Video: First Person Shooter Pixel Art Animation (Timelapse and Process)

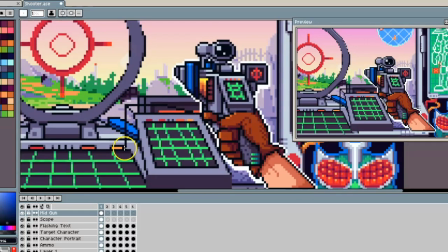When I initially started this, I thought I was going to have a lot more frames of transition,
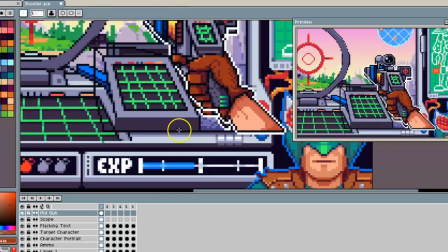and I was a little bit intimidated, but I actually found out later down the road with the scope and it being held and the transitional frame that that was enough to be able to create a
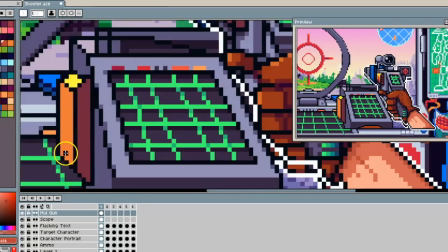believable movement. I was actually kind of surprised in that, and I was actually grateful for that as well.
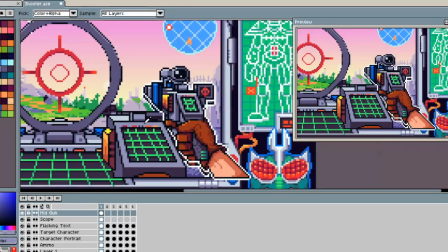It's made the animation a lot easier, but again, like I said, your brain will invent that intermediate part.
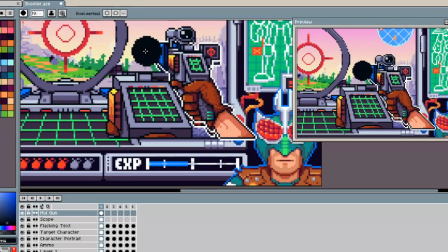In my experience, 3 frames has tended to be enough to create some basic movement. And this time, 3 was enough.
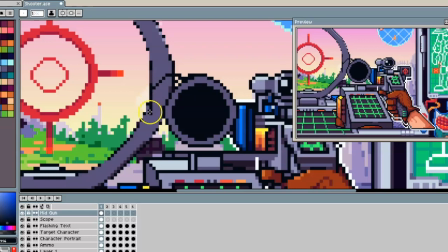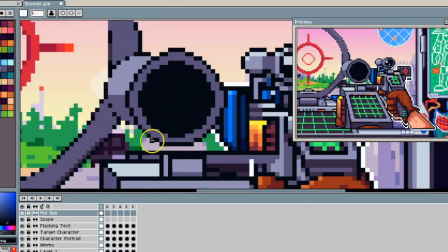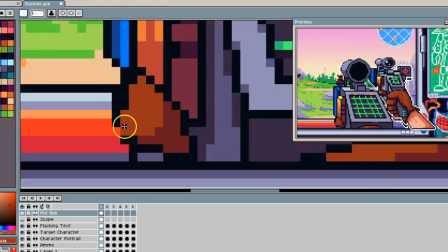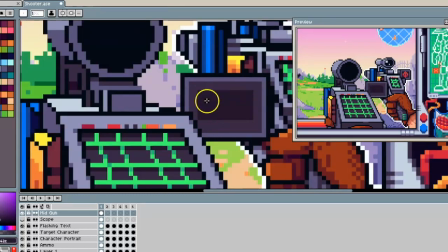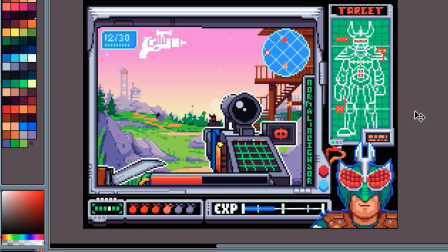All right, and here we have it. We have the gun just being held. We have the gun in an intermediate stage, and we have the gun being zoomed in all the way.
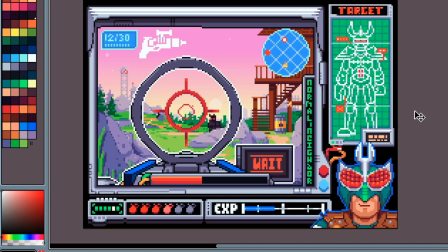I'm actually pulling this from the final animation just because I thought it would be easier to show it from there. But now let's dive into the actual animation part of you seeing how this is all laid out.
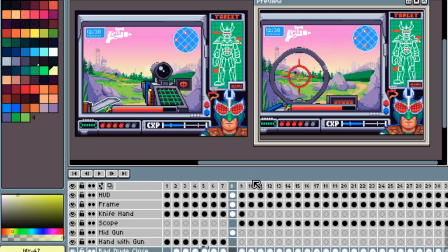All right, so you can see the preview on the right-hand side of the screen that just kind of shows how things are playing out as it goes along.
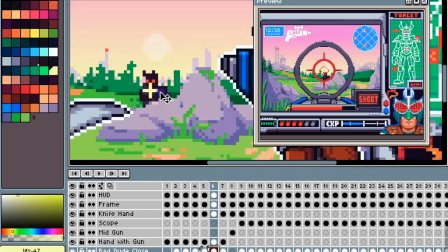You can see I've already animated some of the gun going from being held to being zoomed in. At this point, I'm just animating that little guy jump out from behind the rock and shoot at the player character. I always find that it's difficult to show the animation parts of this just because it is such a long, tedious process.
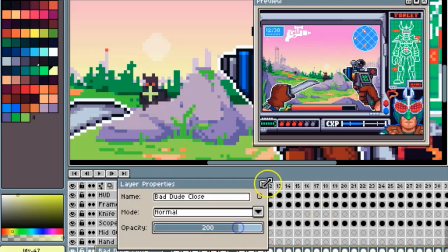So I will show you guys some snippets from this along the way that I think that are particularly interesting.
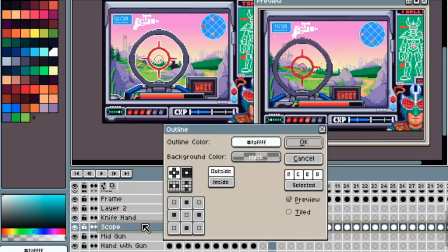One thing that you can see that I'm doing here is putting a white outline that goes around the actual gun itself.
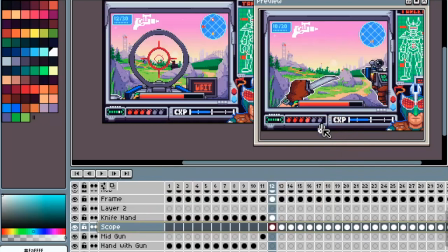I did this on the other hand that was holding the knife, and the reason why I'm doing this is because I felt like I was losing a little bit of contrast in the process of this, where the gun felt like it was kind of blending into the background, like they were very similar colors.
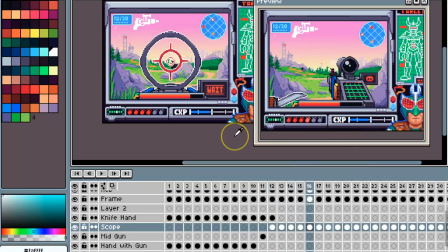So I did this to kind of separate it and make it feel like it sat on top of the actual image and the characters that were getting shot.
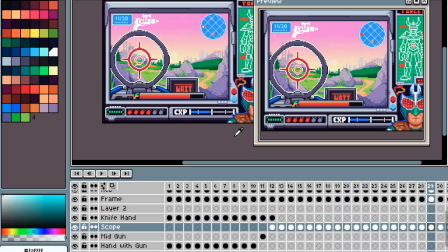You can see the animation, how things are playing out. I think at this point is the part where I got excited with the result,
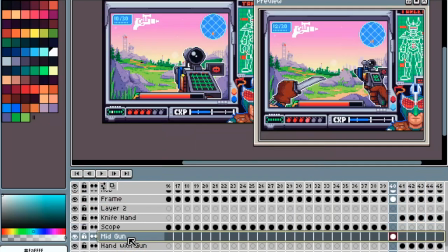because I felt like I was getting what I had originally envisioned, and that intimidation that I originally had started to fade away at this point.
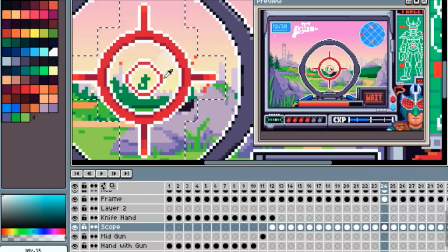And then I felt like the outline on the actual reticle itself was a little bit distracting, so I just removed that from every single one of them.
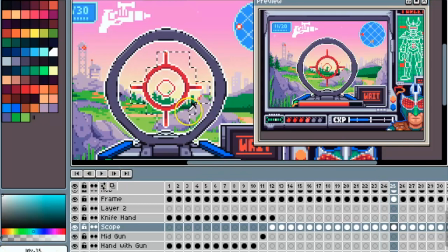The only thing left now is just to show you guys the final animation.
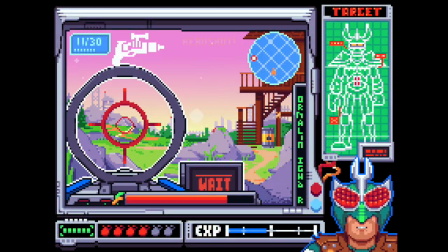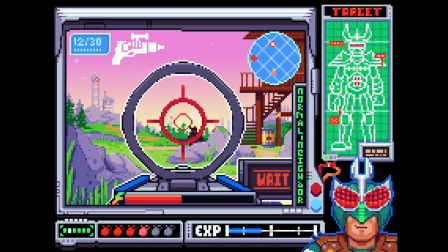Alright, that's it. The end. If you liked the video, make sure to like it. If you want more stuff like this, subscribe to the channel.
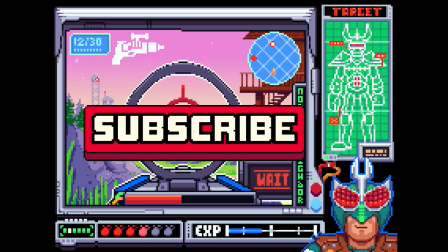I'll try my best to post more frequently. Other than that, that's it. Bye.